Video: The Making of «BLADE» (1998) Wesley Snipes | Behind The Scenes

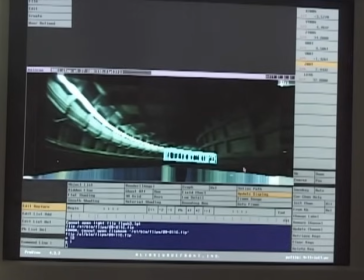30:04 Also, the camera, that's the object that controls the position of the train, but you can also move the camera around. If we lower the camera, then the train goes up. If we move the camera to the right, the train goes to the left. If we move the camera back, the train goes away.
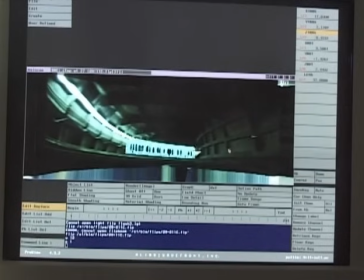30:24 So this object here behaves just like a real camera. And in fact, we can even insert a lens value here that will simulate the lens of the camera in terms of millimeters or inches. You can do camera rolls.
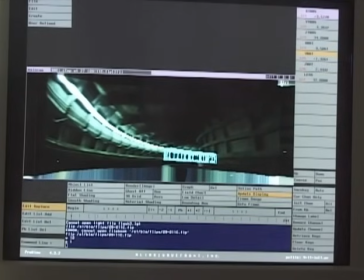30:42 So the idea is to use these controls to be able to position the train relative to the background on a frame-by-frame basis. And there are schemes that have been devised to use sort of automatic methods of camera tracking the background.
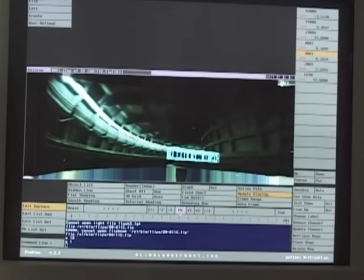30:56 We tried some of those, but ultimately decided that it would work better and probably work faster if we just eyeballed the whole thing.
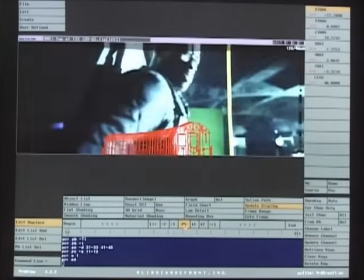31:07 And you can see that the camera bounce has all been programmed into this.
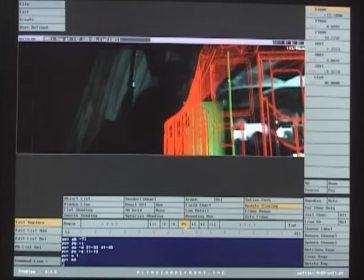31:12 The train is bouncing around the same way that the tunnel is. So now we're going to whip pan around and follow the train.
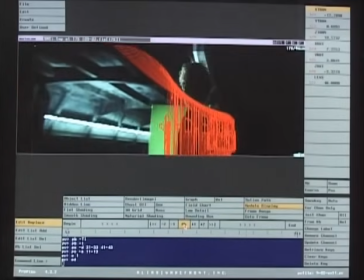31:20 There we go. And that scene, you can actually, the camera's actually looking inside the windows of the train,
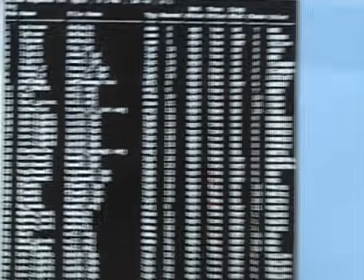31:29 and you can see the little cutouts that I have of the people, and see there, right there, those are the folks.
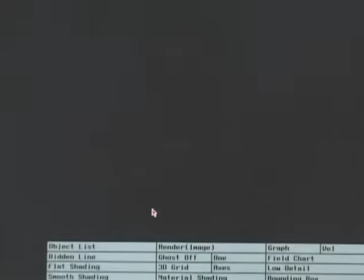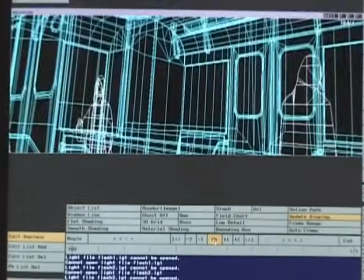31:41 Now, without the pictures in the background, the thing plays back a little faster. You can see all the people that are in there.
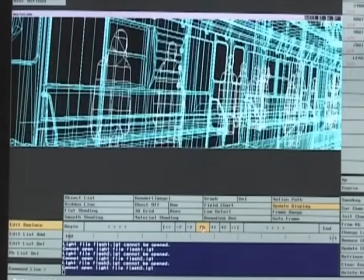31:48 And there's a texture map of all the little stills that I took. That's me, actually, right there.
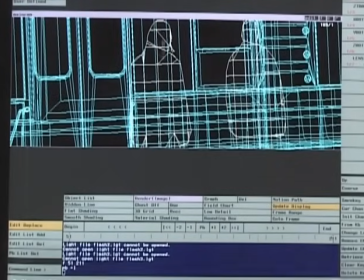31:56 I think that one is me.
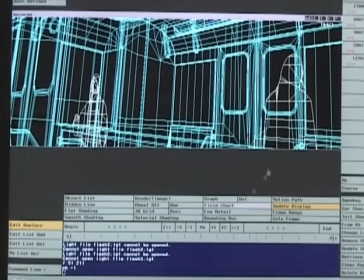31:58 The train is moving really fast, and the motion blur takes the curse off of a lot of the detail that's in there.
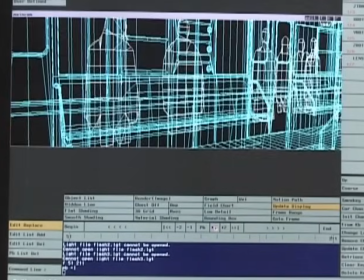32:05 And so I decided that just sticking sort of cardboard cutouts almost of these people at a particular view, either a side view or front view or sitting down, and just taking that cutout that was there, that image, and just putting a control in it so that as it passed by, it would always face the camera. Because if I didn't do that, at some point it would go edge on and it would just disappear. So I had a rotation going in on each one of the characters as it was going by. And it serves to give the illusion that there's some population in there. If you really went single frame through there and examined the train very closely, you would see stuff that doesn't look right in there. But to get the illusion of people populating the interior of it worked just fine.
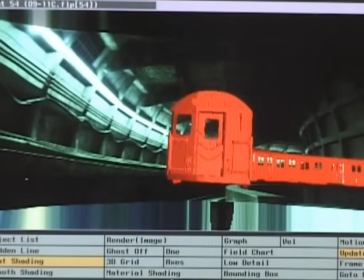32:56 This train, we were thinking originally would travel at about 60 or 70 miles an hour, and it just looked too fast.
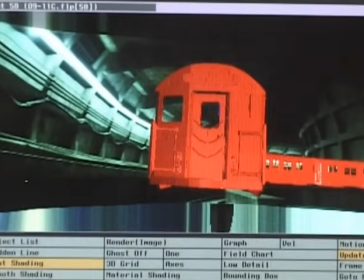33:05 When you start speeding things up, they also start to lose mass. They look like toys at some point.
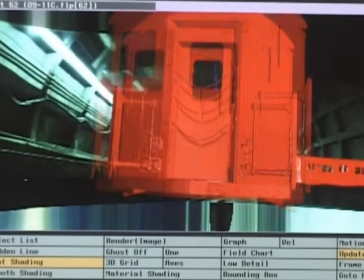33:12 So we slowed the train down, and it began to look heavier and more menacing.
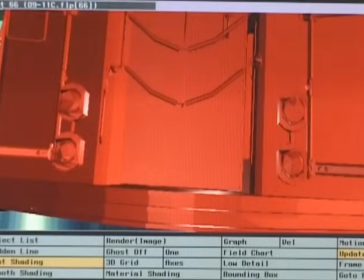33:18 And so we ended up at a speed of about 40 miles an hour. Here we're going to break right through it.
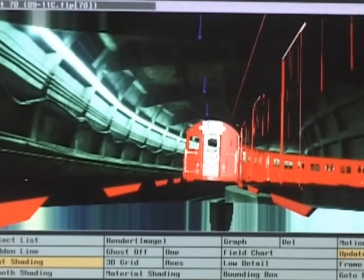33:24 So we're actually inside the train here, car number 1.
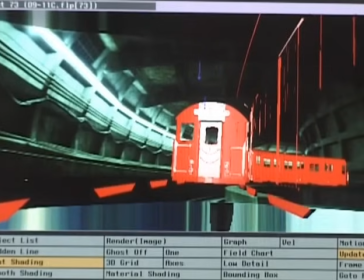33:31 And like I said, we didn't use this part of it, but it was kind of fun to play around with it on this level. This film was in production for nearly 2 years, and there was a ton of effects work, and some of it was sort of in flux as the film was progressing. And in addition to the 28 shots involved in the subway train sequence, there was a variety of more modest projects that came up, and some of those were offered to me, including a couple of slow motion bullet shots that are fired out of Blade's gun.